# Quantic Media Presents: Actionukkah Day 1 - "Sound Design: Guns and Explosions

guys, Jeff here from Pat Pro Movies, and welcome to Actionukkah. This is the first of an 8-part series designed to give you guys a better insight on how we do things here at Pat Pro Movies, and maybe you'll take away a little something for yourself to apply to your own films. So stay tuned for the series. First off, I want to talk about sound design, and it's something we get a lot of comments about, especially the guns and explosions. So I'm going to give you a little insight on how we use our guns and explosions to fill out our piece. And also, it's very important to have a high-quality library of sounds for this. So I'll show you where you can find some of the best libraries and maybe even create some of your own sound effects.
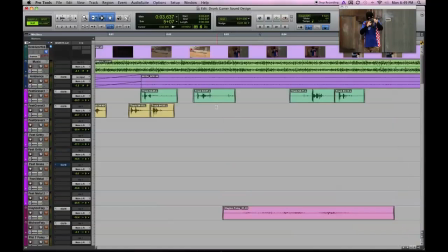53s
So we'll see you in. Alright, we're here in my Pro Tools session for our latest video, and that was Drunk Gamer.
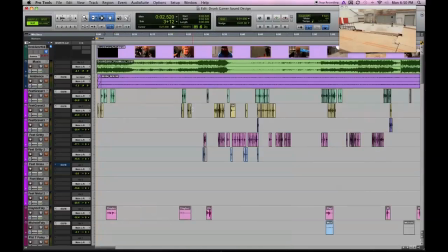60s
This video is a good example for me because it was pretty extensive as far as tracks and sounds go.
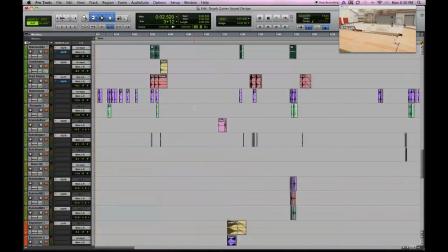66s
It's about a 5-minute piece. If you haven't had the chance to see it, you might go check it out on our channel.
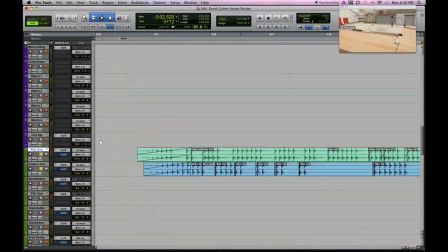71s
I'm going to bring you down to our gun sounds here. They're labeled in green so you can see them easily.
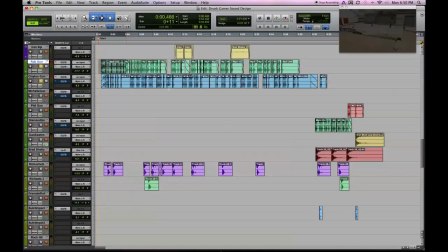77s
You'll see here, basically everything I have highlighted here is gunshots.
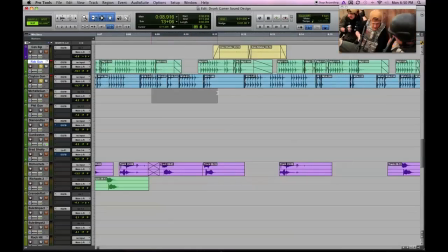84s
Quite a few, especially for the terrorists. A lot of ambient gun noises going on in this piece and on camera.
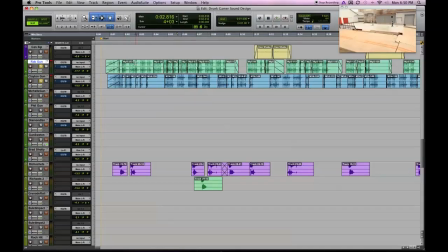92s
Our guns come from a mixture of library and things that we've recorded ourselves. We actually had the chance to go out to a gun range with some friends and record gunshots,
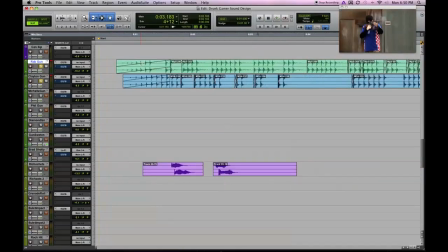102s
and we'll be putting up a video soon about how we did that, but a lot of this was a mixture of library as well. So you'll see here I've got my tracks, and you'll see that there's a lot of region separations here with crossfades.
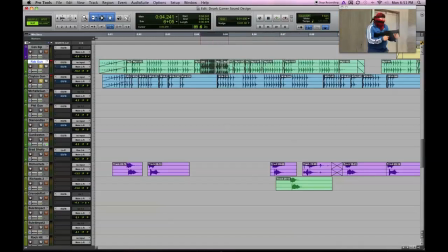117s
That's so that I can time up the gun sounds to the muzzle flashes on camera. You see muzzle flashes going on. Very important to get those gunshots timed exactly to the muzzle flashes. And if they're timed exactly, the viewer won't think twice about the design or even how it was made. It just feels like a real gunshot.
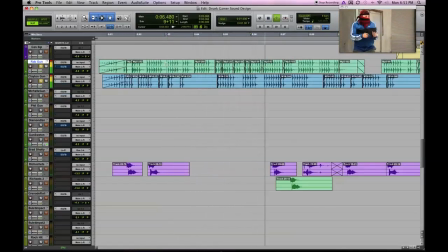And you can see in that little bit, there's a lot of changes in volume as well. Pull up the volume curve for automation,
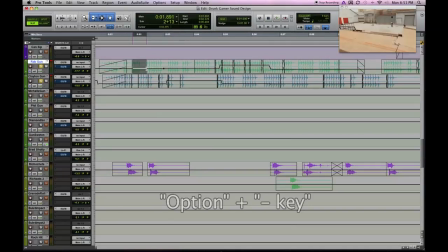150s
and you'll see that these guns start out low as they are as the camera stays distant, and as it goes full frame, I boost the volume to get a more up-close feel. So definitely want to make sure you're automating the volume
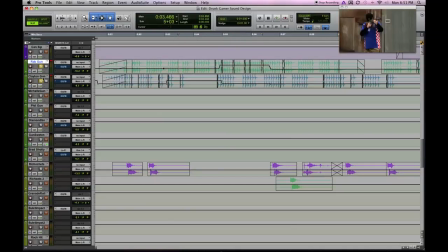170s
as the camera angles change, as well as the panning. Lots of pan changes. When this other terrorist is off camera, I pan the gun to the far right.
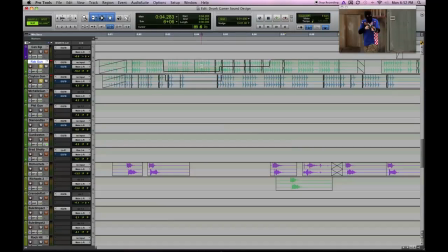184s
That way it sounds like it's off camera. So just be wary of your volume and panning settings, and shift them as needed.
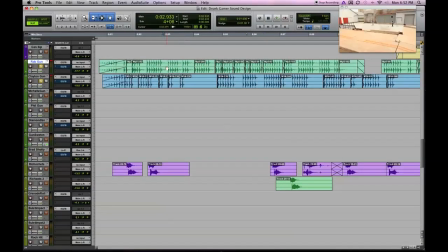194s
Very important to sell the soundscape as a whole. And I realize you guys may not have the resources to just go out and record your own gun sounds.
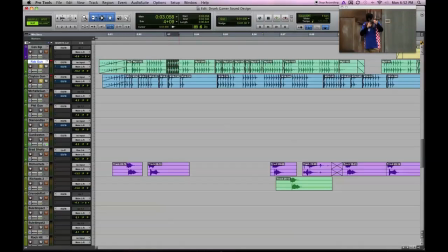203s
So I highly recommend the Digital Juice libraries. I think it's $99 for an extensive sound library, including guns and explosions. So you may check them out. That's a good way to get started with some great pack of sound effects.
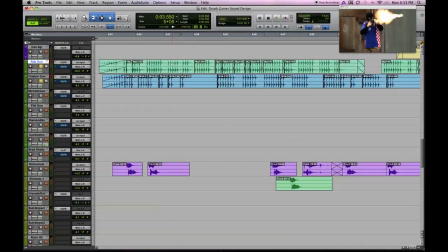219s
I use them. I use some other libraries, but I go back to those libraries a lot. Also, you can create your own sounds. I know that a nail gun works well combined with some other sounds as a gunshot. A Ziploc bag, maybe just you smashing it, creates that burst, a good gunshot burst.
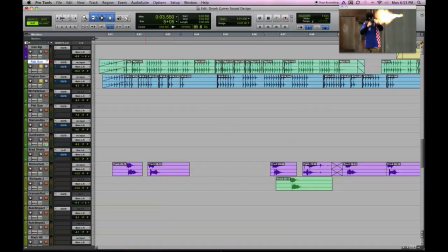238s
And firecrackers too make good ways to achieve some good gun sounds.
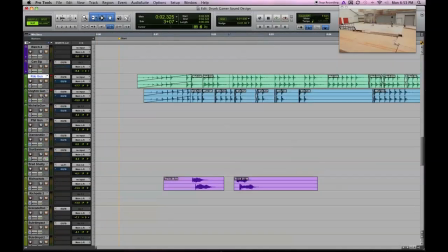245s
Also, I want to talk about the explosions, and I'll go down here. The explosions are in orange here, so you can see.
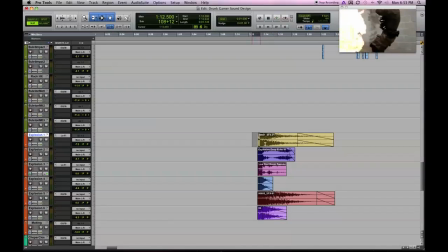252s
There's two big explosions in this piece. First here was a grenade exploding in Diamond's face here.